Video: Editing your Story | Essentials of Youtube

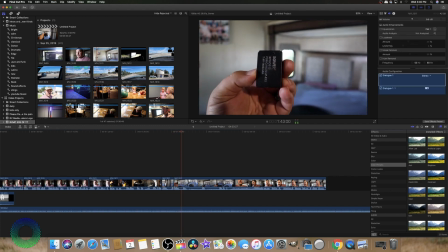[12:32] Extra batteries, absolutely. Tripod, yes.
Now you'll notice that I have two different clips of kind of the same thing. What you'll want to do is figure out which one that you like better.
Tripod, yeah.
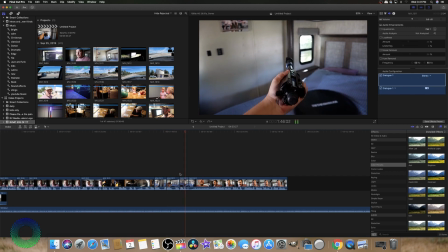[12:57] Do you like that one or? Tripod, yes.
I'm thinking the second one is probably a better clip,
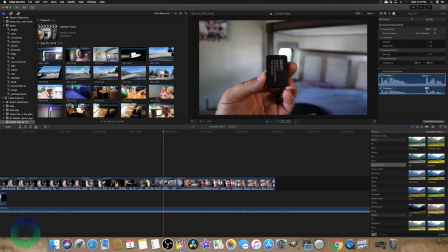[13:05]
so I'm going to move that one over and delete the second clip, because you don't need two clips saying the same thing. Let's see if we can make this portion a little bit smoother.
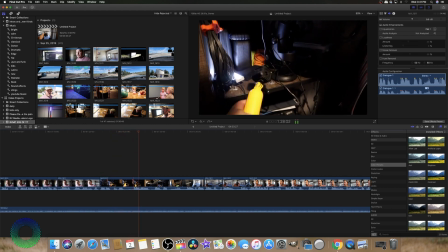[13:23] GoPro, possibly.
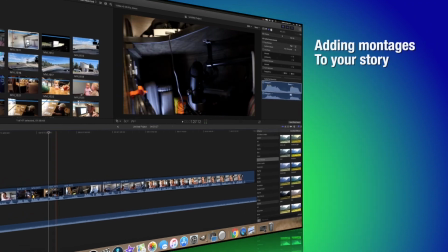[13:28]
What I'm doing is I'm creating what's kind of like a montage so that we can talk about everything quickly. Instead of having these gaps where I'm grabbing things and stuff like that, it's going to be a little bit quicker. Like, oh, yep, got it.
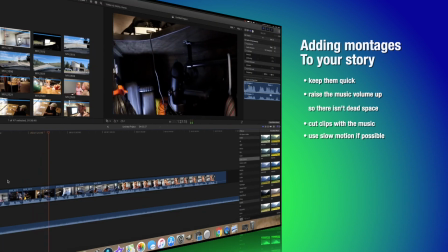[13:42] GoPro, possibly. Drone, no. Green screen, no.
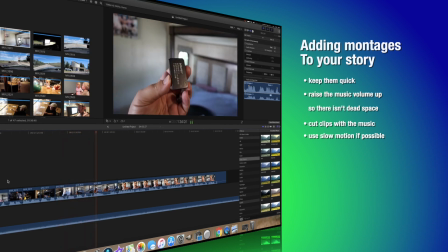[13:49] Tripod, yes. Extra batteries, absolutely.
Now that I created that kind of compilation and I said, hey, make sure you know what you need for your video before you hit the road. Now it's time to hit the road. Now what we're gonna do is I'll put together a montage kind of with the music of the trip to the Discovery Center.
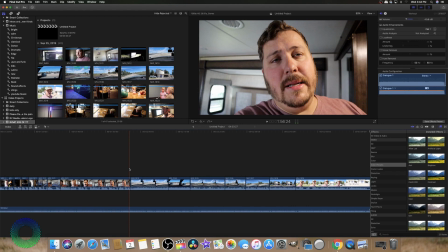[14:22]
The first thing you'll notice is that I have all the audio is still on.
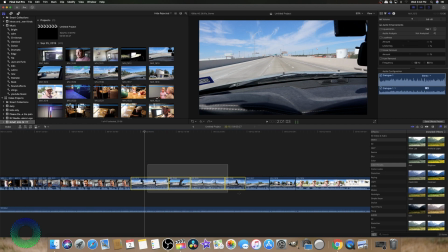[14:31]
What I want to do is for most of these footages where I'm driving, I'm going to actually take my audio out.
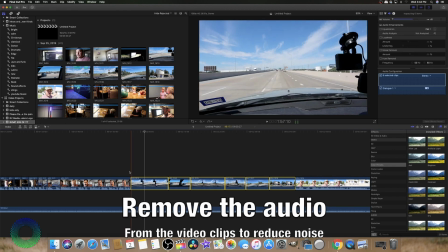[14:39]
I don't want the audio in there, so what I'm going to do is I'm going to boost
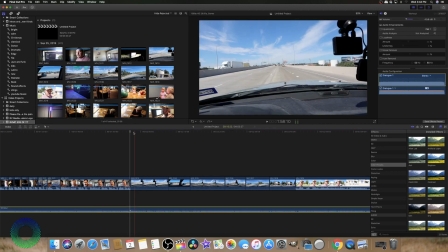[14:45]
the music that is playing so that it becomes the primary audio source.
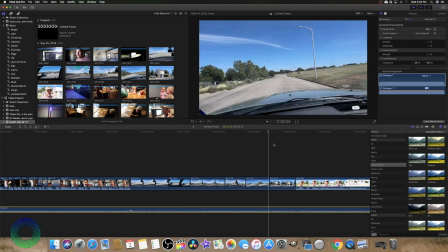[14:52]
Let me create that real quick.
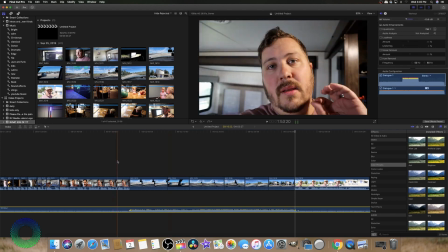And now that I have the audio corrected, here's kind of what it looks like.
Exactly what you need, but don't bring too much.
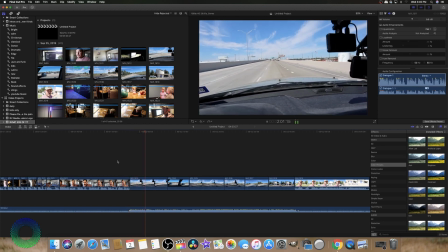So you hear the music is kind of rhythmic and kind of flowing. The best way that I found is to try and find good points where the music changes to switch to different shots, so that you're not having a 40-second montage of you driving down the road when you could do the same effect in about 15 seconds.
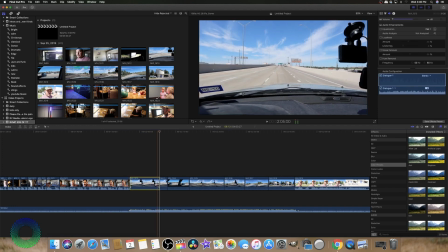[15:44]
The road is pretty bumpy. I'm gonna actually take that part out, and then I'm gonna slow it down. Slowing down also provides a nice dramatic effect.
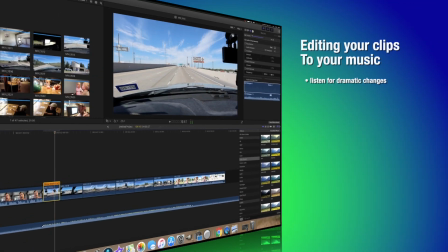So I found a nice point to cut it.
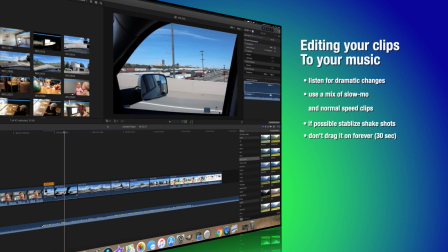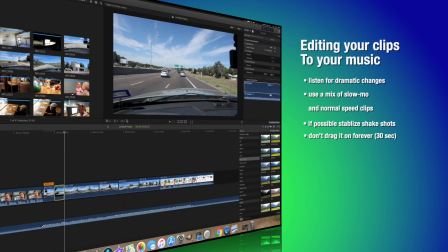[16:12]
Let's see how that one looks. Slowing down.
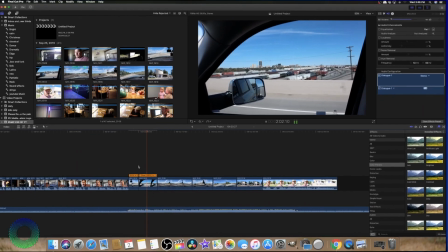It does take a little practice with your editor, so be patient.
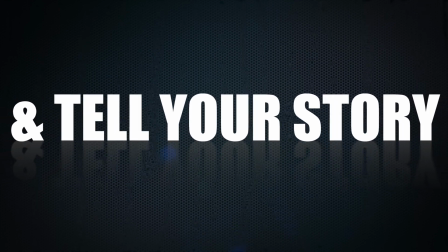Hope you enjoyed this video.